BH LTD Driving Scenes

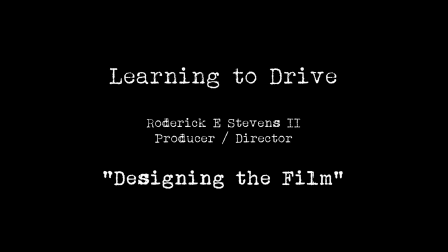Shooting driving scenes is always a challenge. You know, there's safety factors and logistics, and you're trying to move around, and you have actors trying to pretend to drive and do lines at the same time and all this.
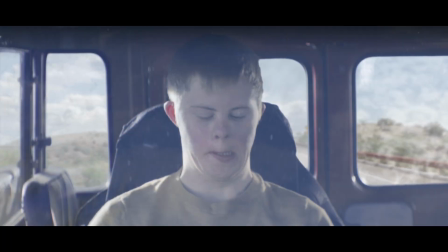And now on top of that, we're adding in that we're working with an actor with Down syndrome. And so that, you know, just makes it even more complex.
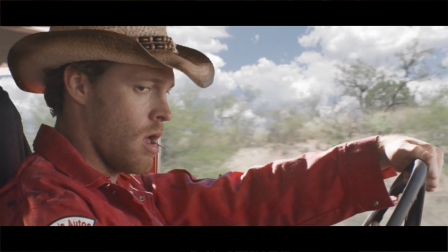And I kept trying to think of how are we going to capture the driving scenes.
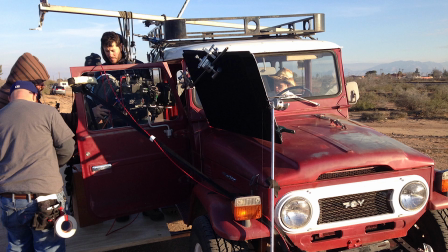And of course, a real common way is you put the vehicle up on a trailer and you tow it around and you mount cameras, and there we go.
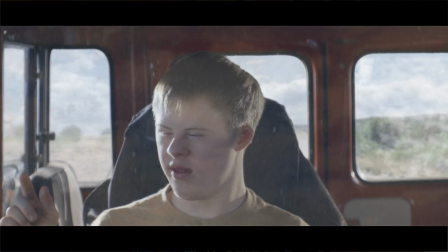Another way you can do it is with blue screen, and you composite the footage in. I wasn't thrilled with going that route at the time, but I did happen to think, you know, they make huge LED TVs now. So I wonder if we could take a big 70-inch TV and put it outside the side window, projecting whatever footage we want, and then shoot it.
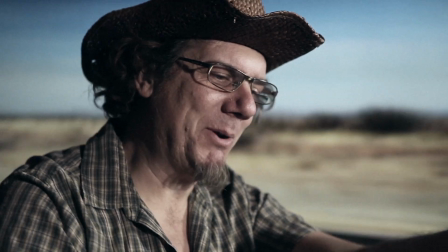So I did a quick test of that, and it looked pretty good. You know, and that was with me just throwing it together. And I thought, well, I know if we've got the time to light it properly, we could make it pretty realistic. But then that got me to thinking about how much more creative we could get.
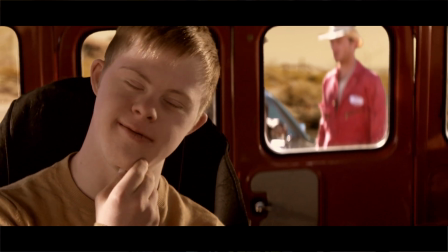I happened upon this location and discovered, oh my gosh, we can shoot this, you know,
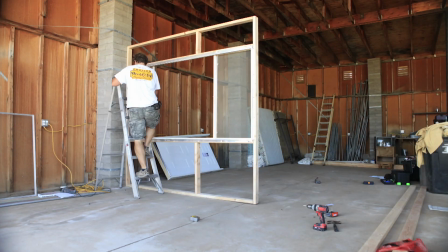in a studio type setting and still have room to build a motel room, which means now I can completely control the art direction,
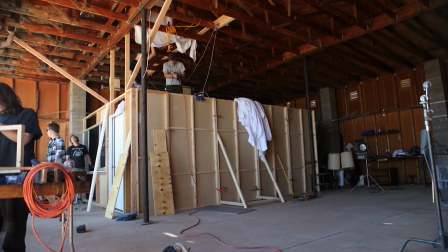color palette. We have a lot more freedom with camera movement, and it suddenly opened the floodgates for me creatively to literally being able to sort of paint the movie exactly the way I wanted.
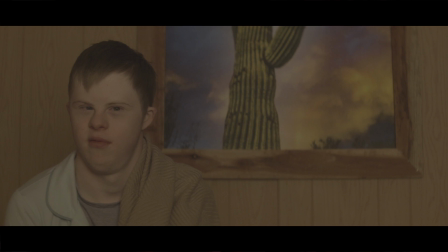So we took the point when Michael finds the keys and takes the car and turned that into a stylistic turning point. So for instance, in art direction, we made everything up till that point really lean towards earth tones and browns, but especially reds and yellows.
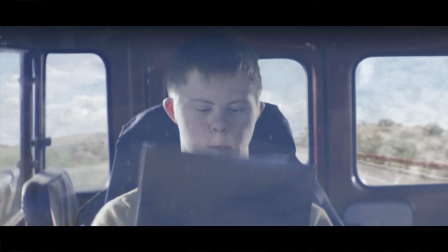Michael's brother's name is Red. He wears red overalls. You know, he kind of represents stop.
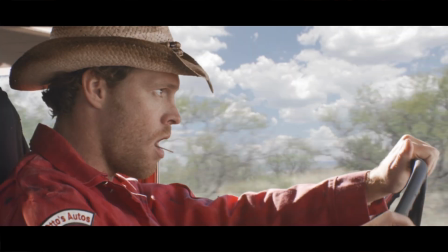And Michael wears a yellow shirt because he's cautious. We did everything we could to avoid any green in the frame up till that point. And then in post-production, we took that even further.
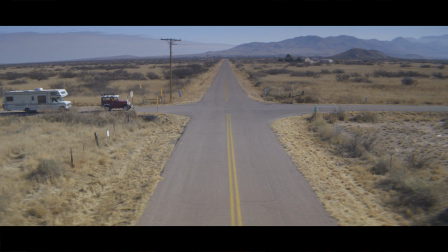You know, when the film first starts out, we let it have kind of a natural look.
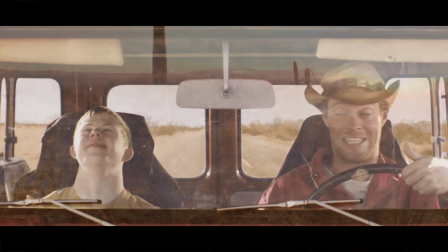Then as the film progresses and their journey progresses, we skewed the film towards those red and yellow hues, almost to the point of monochromatic. And the first time you see any green in the frame, up till that point, is the police officer's patch on her arm.
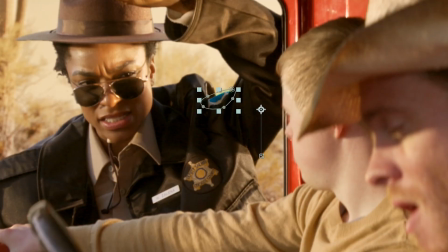And that was actually blue, but we turned it green in post-production. And that's the first time you see any green.
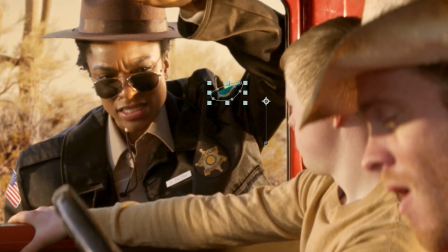And of course, her name is, she's Officer Zelena, the Croatian word for green. So she represents, you know, in this film, our first experience with someone who's telling Michael he can go. Then, for instance, once they're in the motel room, we have, you know, your typical Southwest desert art on the walls.
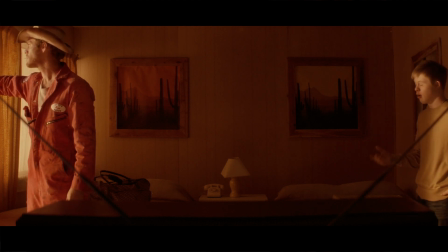And the one over Red's bed leans far more red, and the one over Michael's bed leans far more yellow.
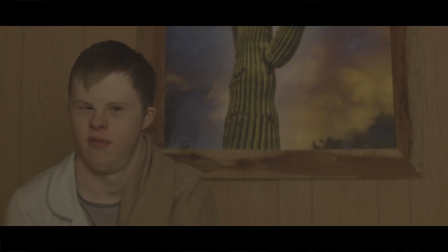And then the next morning, Michael sees the keys, and then the next shots of Michael, he's got a green toothbrush and a green bow tie on, and, you know, he's off on his adventure.